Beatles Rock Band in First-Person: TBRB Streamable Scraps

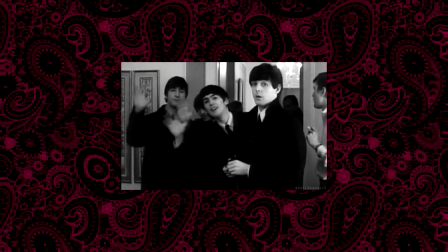(0:00)
Hey everyone.
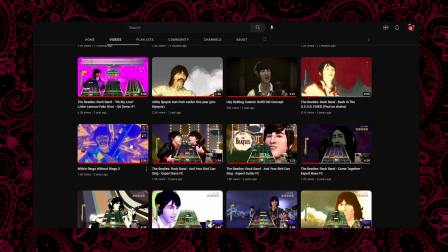(0:01)
So I've been working on modding for the Beatles rock band for about 2 years now, and even though I haven't worked on a lot for the last year or so,
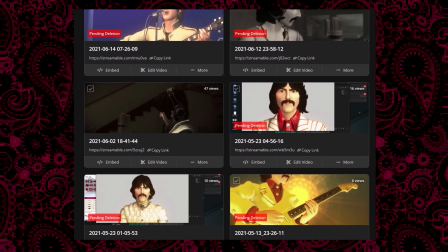(0:10)
I still have a few video clips of unfinished songs and other random projects that were uploaded on my Streamable account,
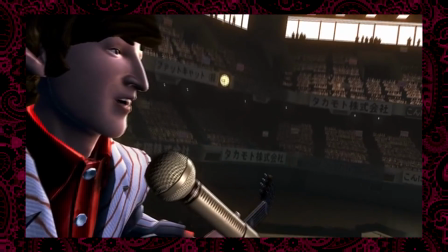(0:17)
and I thought it would be fun to show off and explain some of them.
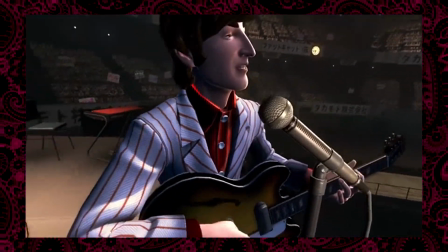(0:20)
Sadly, a lot of my work won't be represented in this video since all of the files and videos have been lost,
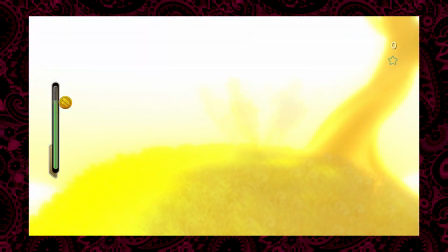(0:27)
but my hope is that some of these will be mildly interesting, or at least kind of funny to look at.
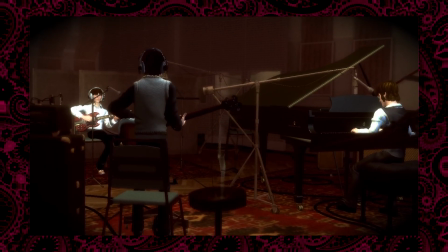(0:35)
To start off, I wanted to just go over the Hey Bulldog custom outfit set that I did.
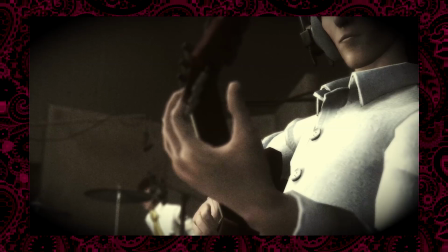(0:41)
There's already a video of this on my channel, but I figured I would go in depth and explain all of the little details and things that I did for this.
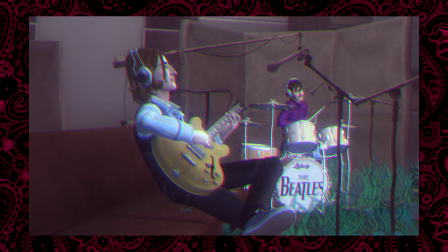(0:49)
So for John's outfit, it's the same 68 studio outfit, except I replaced his 68 hair model with a
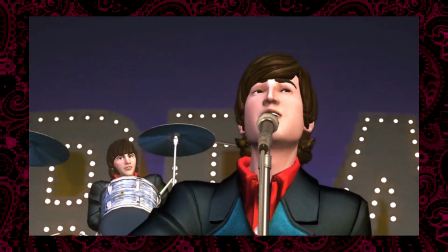(0:58)
combination of the rooftop sideburns and the Revolver era, either Revolver 01 or Budokan hair model.
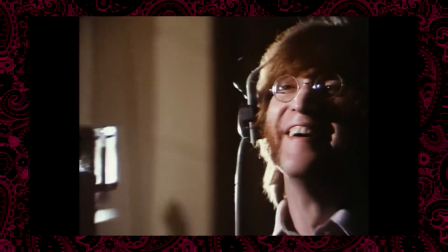(1:08)
This kind of recreates the look he had in early 1968 around when they were recording this song.
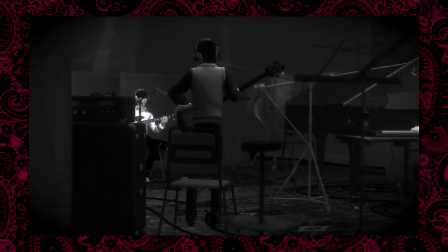(1:14)
For Paul, I also kept his 68 outfit mostly intact.
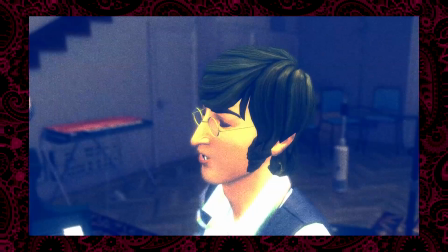(1:18)
The only thing that I changed about him was I gave him different shoes because his 68 outfit has these kind of goofy looking like purple
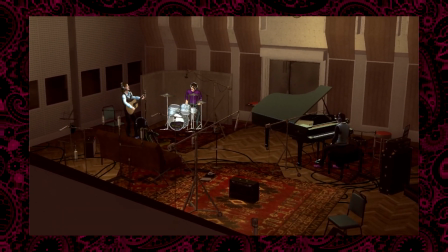(1:27)
cloth sort of shoes, and I wanted him to have the black ones that he has in the Hey Bulldog music video,
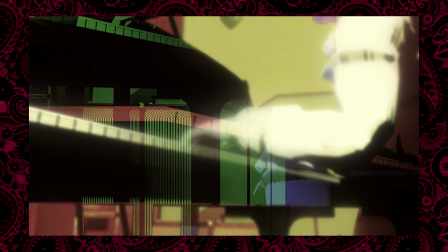(1:34)
so I stole those from the walrus outfit. George and Ringo actually have the most going on, as you can probably tell.
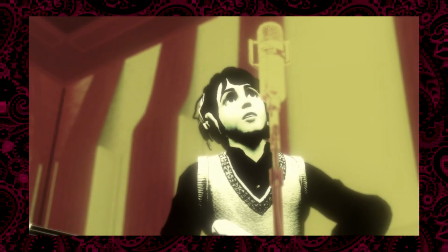(1:42)
For George, I gave him his Revolver era hair as well.
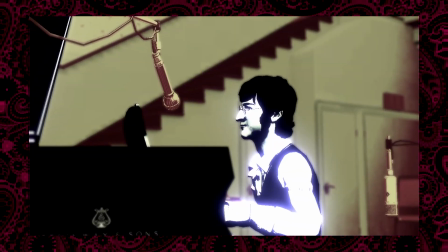(1:46)
I changed the texture of his shirt to be all white, and I gave him all black pants.
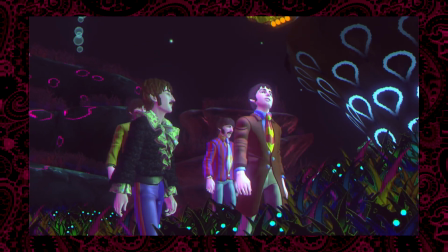(1:53)
And for Ringo, I gave him the yellow submarine shirt because that's the only shirt he has in this game that has a dangly sort of necktie,
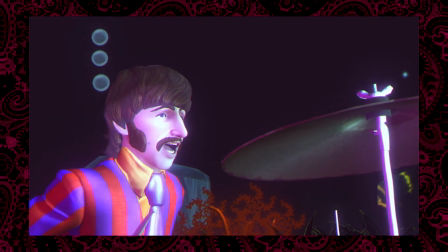(2:02)
except I had to modify the textures a little bit, and I gave him black pants as well.
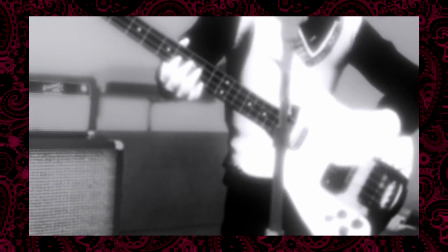(2:07)
I also removed his mustache. I also did a kind of pointless little thing with the headphones.
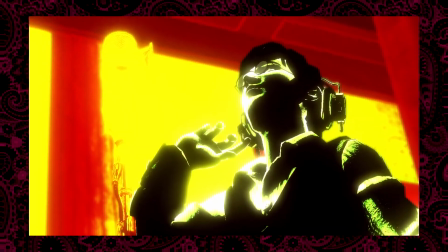(2:14)
In the music video, John doesn't wear headphones when he's sitting at the piano, he only wears them when he's standing at the microphone.
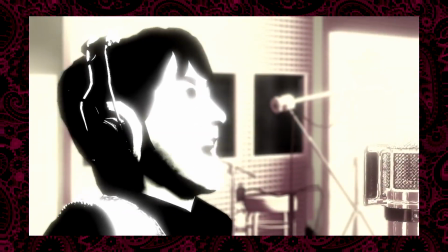(2:22)
And similarly, when the Beatles are going crazy and dancing around the studio,
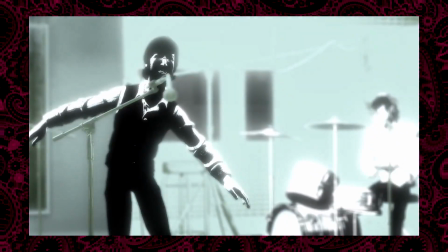(2:27)
I didn't think it would be a good idea for them to have headphones on during that either, since the cords could get all tangled,
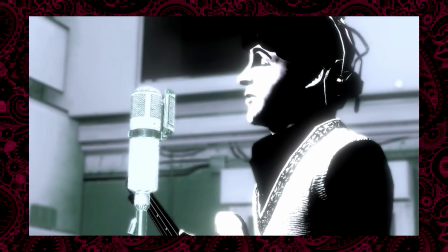(2:33)
somebody could trip, it'd just really be a bad time. So what I did was I wrote some code to basically detect what the Beatles are
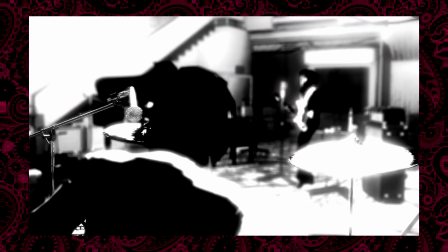(2:41)
doing at any given point and determine whether their headphones are showing or not,
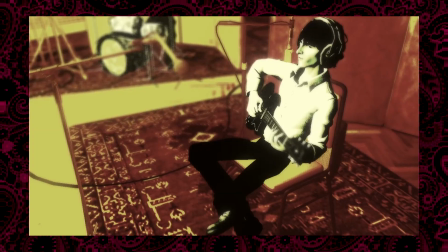(2:45)
depending on what action they're performing.
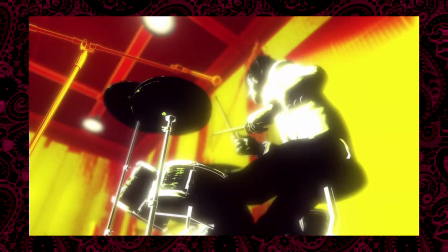(2:48)
So when John is at the piano, he doesn't have the headphones on, and when the Beatles are dancing around, they don't have headphones on.
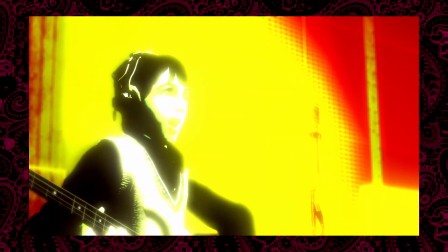(2:56)
But when they're standing at the microphone or playing their instruments, they do have them on.
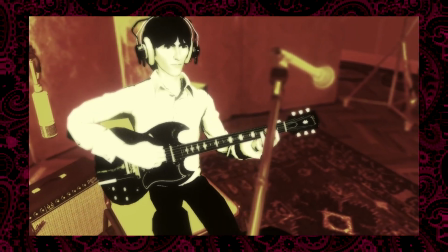(3:02)
Something really interesting that I discovered when I was writing that headphone code is that during these crazy dancing shots,
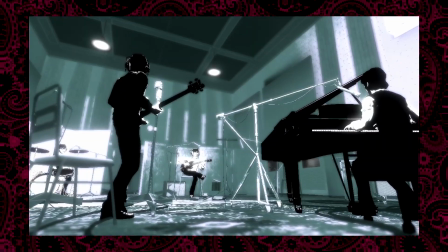(3:08)
it's actually usually Ringo who's the focus of the shot dancing around,
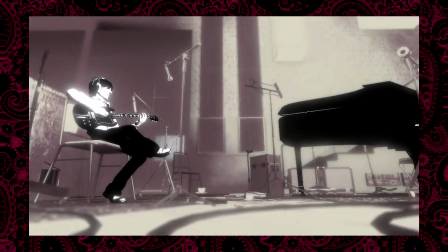(3:14)
which I think is really interesting because usually he's sat behind his drum kit the entire time,
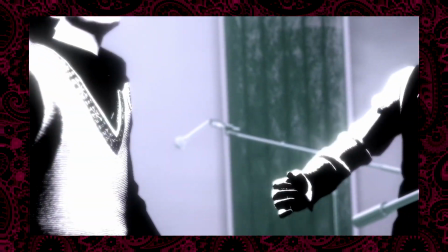(3:20)
and I had no idea that he was the one dancing around during these shots. I just think that's kind of funny.
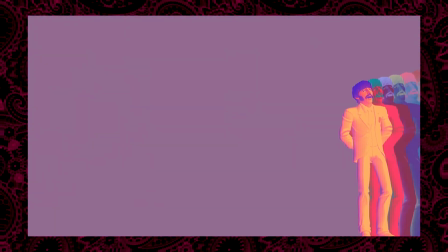(3:28)
Speaking of Ringo, here's a video of a full band of Ringos performing Your Mother Should Know.